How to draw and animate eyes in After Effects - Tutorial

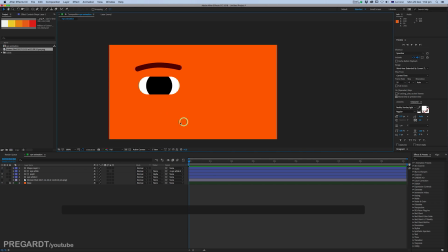254s
And rename your layer as well. Okay, I'm going to create some mouth,
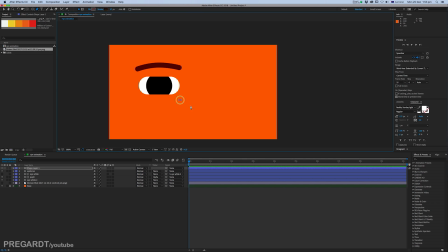275s
just because I like to give this guy a little bit of personality. And also I will do some advanced character animation later on this video.
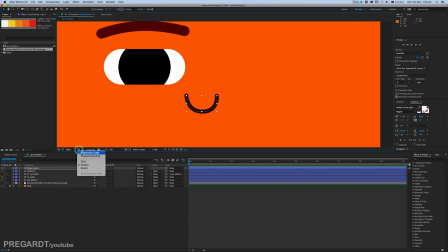297s
And also I'm going to put it in the middle so you can switch on the title save, as you can see, and you can reposition your stuff in the middle.
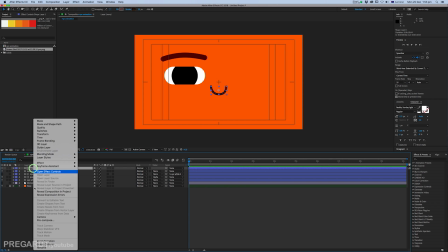316s
Okay, once you have everything, we're going to rename this to mouth,
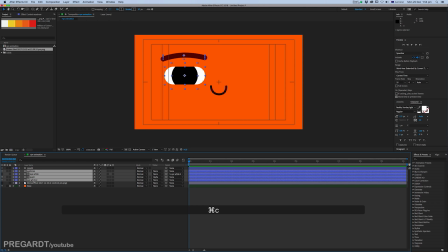321s
and we're going to copy and paste the eyes and the eyebrow and recolor them to a different color. And I'm going to shift it to the right side. Oops. I'm going to shift it with the keyboard.
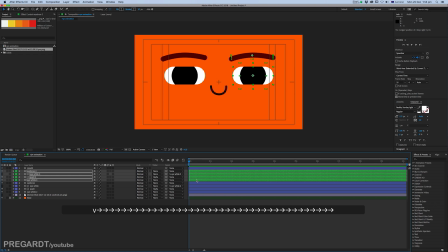340s
Okay. So I just hold it shift and right arrow. It's going to shift your selected layer to the right side. I'm going to animate scale for the white base eye layer.
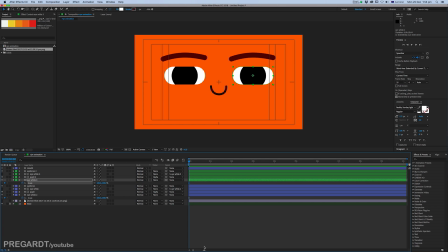356s
So basically this is the base of the blink. If your character has a different type of eye, that's still, you can use this scale animation method, but make sure the anchor point is in the middle. So just hit the stopwatch of the scale, go 2 frames forward,
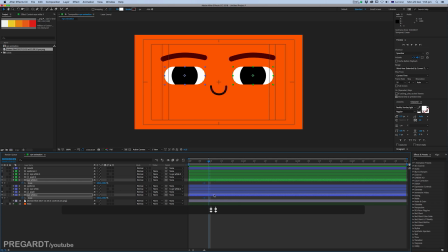377s
and we're going to uncheck that icon there. And usually I use 7% for the closed one, and
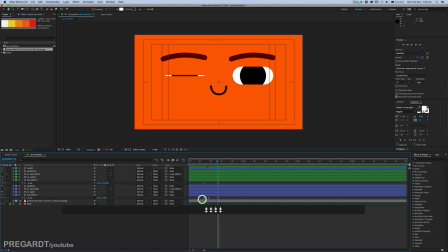390s
go 3 or 4 frames forward and copy the first keyframe and select them and hit F9, which is easy ease the keyframes. As you can see, this is pretty much done a basic blink for the eyes.
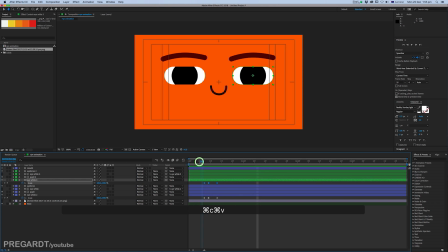408s
Your closing blink is much faster than an opening blink, so that's why there is a bigger gap on the opening animation. So if you watch your eyes movement and also your whole face movement,
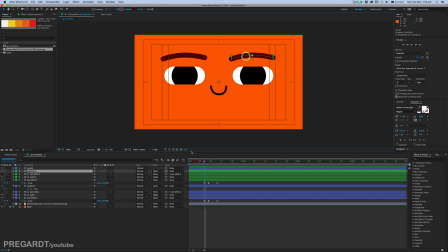426s
you can see your eyebrows moves a little bit with your eye blinks. So it's usually very subtle, what really helps to give a life for your character.
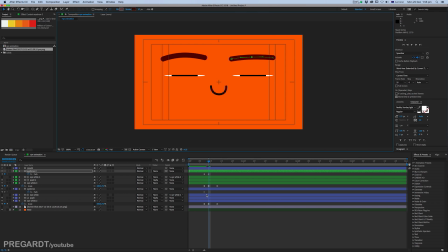439s
And it depends on what expression, or it depends on what emotion you use for your character. But it can be sometimes more extreme emotion, it's more extreme eyebrows required.
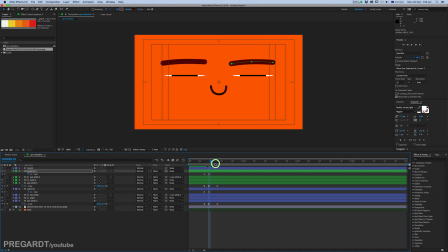455s
But for general blink, usually use just a general very subtle movement for the eyebrows. I'm going to hit F9, which is easy ease keyframes for animation. And now I'm going to make a RAM preview to check the animation.
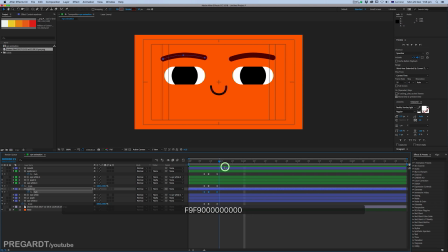475s
As you can see, the eyebrows helps a lot to give a bit more personality for the character.
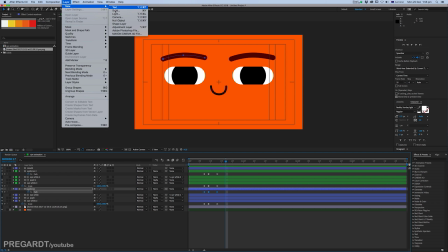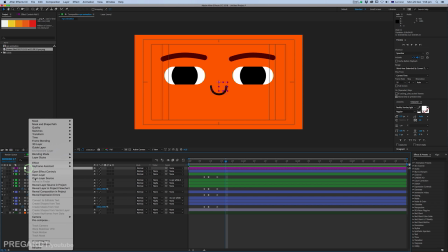489s
So I just create a new null object, and I'm going to parent everything to this null object,
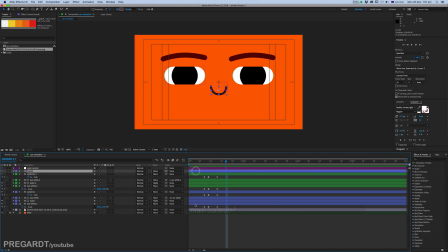497s
which is going to control my face. It's going to control my character's face.
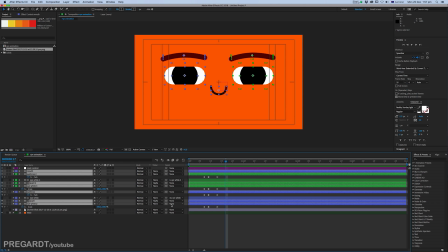504s
But as you can see, we already parented 2 layers, so you don't need to parent that one.
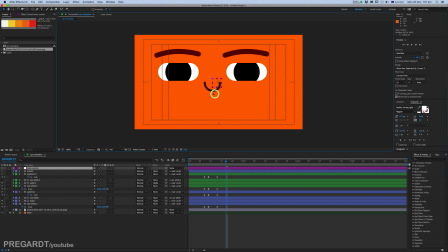510s
So as you can see, we can control the whole face with the null object. And we're going to animate our character like going to look up to the left side. So just a little bit down first, and going to go up.
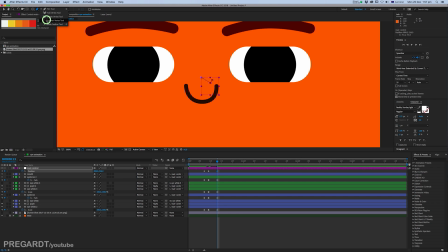529s
And always the motions, like character animation, always goes on a curvy path,
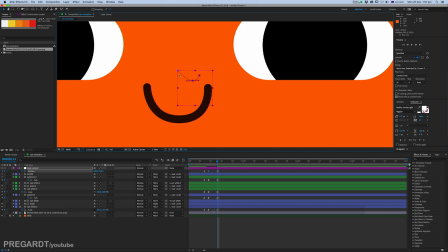535s
usually not using a sharp motions for anything,
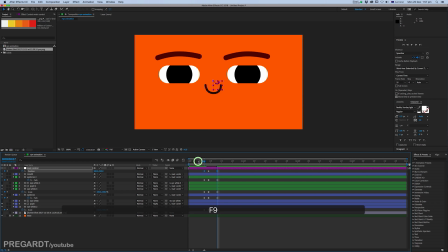541s
because in nature everything is going on a fluid path, except if you want to animate a robot, you can animate it very sharp. So we're going to animate the pupil, so hit the stopwatch for the pupil, and we're going to animate the position, so it's going to look up.
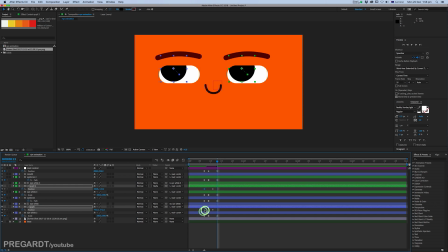560s
And usually the pupil movements, if you listen or watch your eyes movement, are pretty fast. So if you look right or left, your eyes moves really fast, so your eyes movement can be really fast in animation as well.
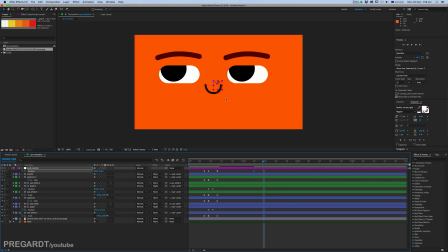577s
Don't do like a slow motion eyes movement, it's not really natural.
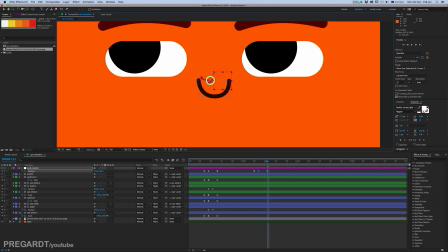587s
So for the second animation, we're going to do like a surprising animation for our character.
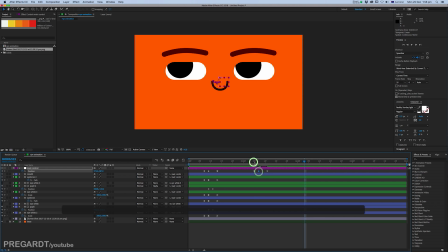595s
So he will be surprised about the butterfly or something like that. So it will be a different type of blink. It will be a more cartoony type of blink. And I'm going to modify the blink later on, so I will show you that one as well.
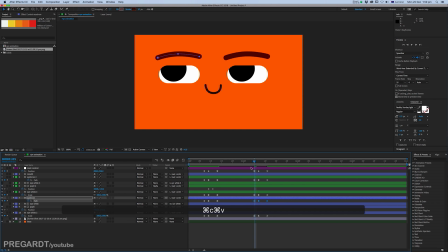613s
So you can pretty much copy all of the keyframes to the next one and copy the pupil properties as well.
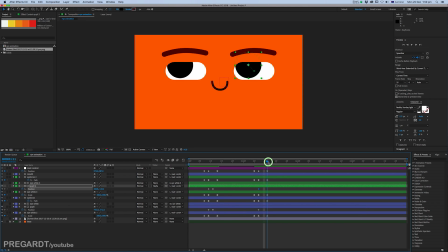626s
And I'm going to animate the pupil into the middle, so it's going to look on his nose. So after that we're going to animate the mouth shape.
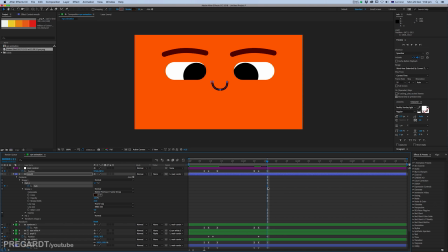647s
I'm going to animate like a very curious type of shape for the mouth.
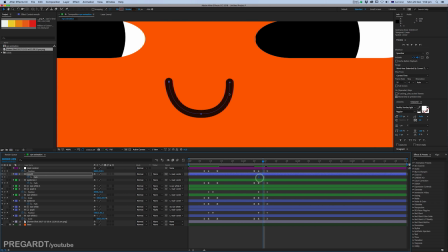653s
So it will be some O. So we have to create like a O shape for the mouth. Something like this.
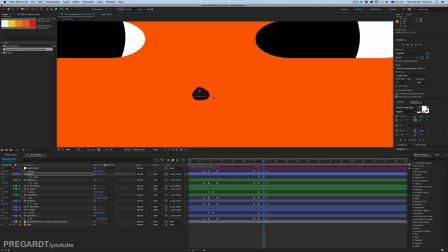672s
Something like that.
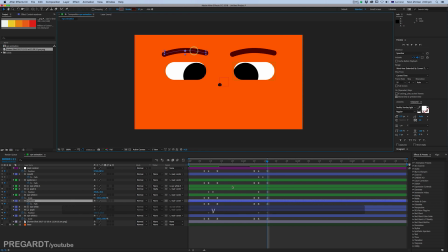678s
And also the eyebrows is a very important feature you can use on a face animation and character animation, because you know, in nature the eyebrows subtle movements can say so many things about your emotions.
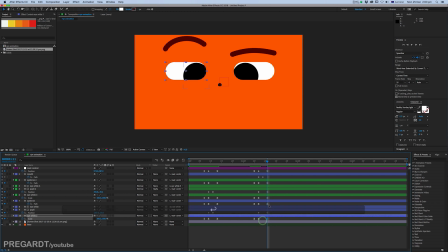697s
Basically, feel free to use your eyebrow animations a lot, because it really gives your character lots of personality and life.
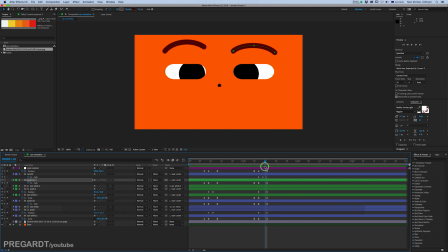715s
So after that I'm going to have a look how our animation is going. So do a RAM preview and check your animation 2-3 times. Now so I'm going to show you like a cartoony blink, which is now there is only a standard blink.
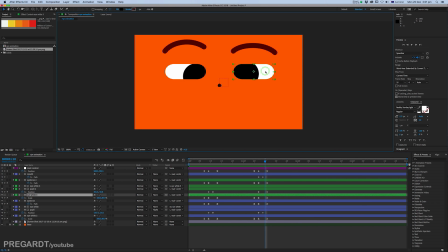733s
But so if I go closer and just before the eyes opens, I'm going to copy the last
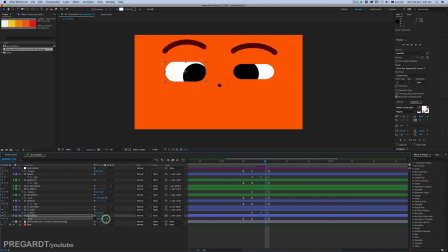745s
blink keyframe, but I'm going to stretch the eyes a bit bigger, so it's going to bounce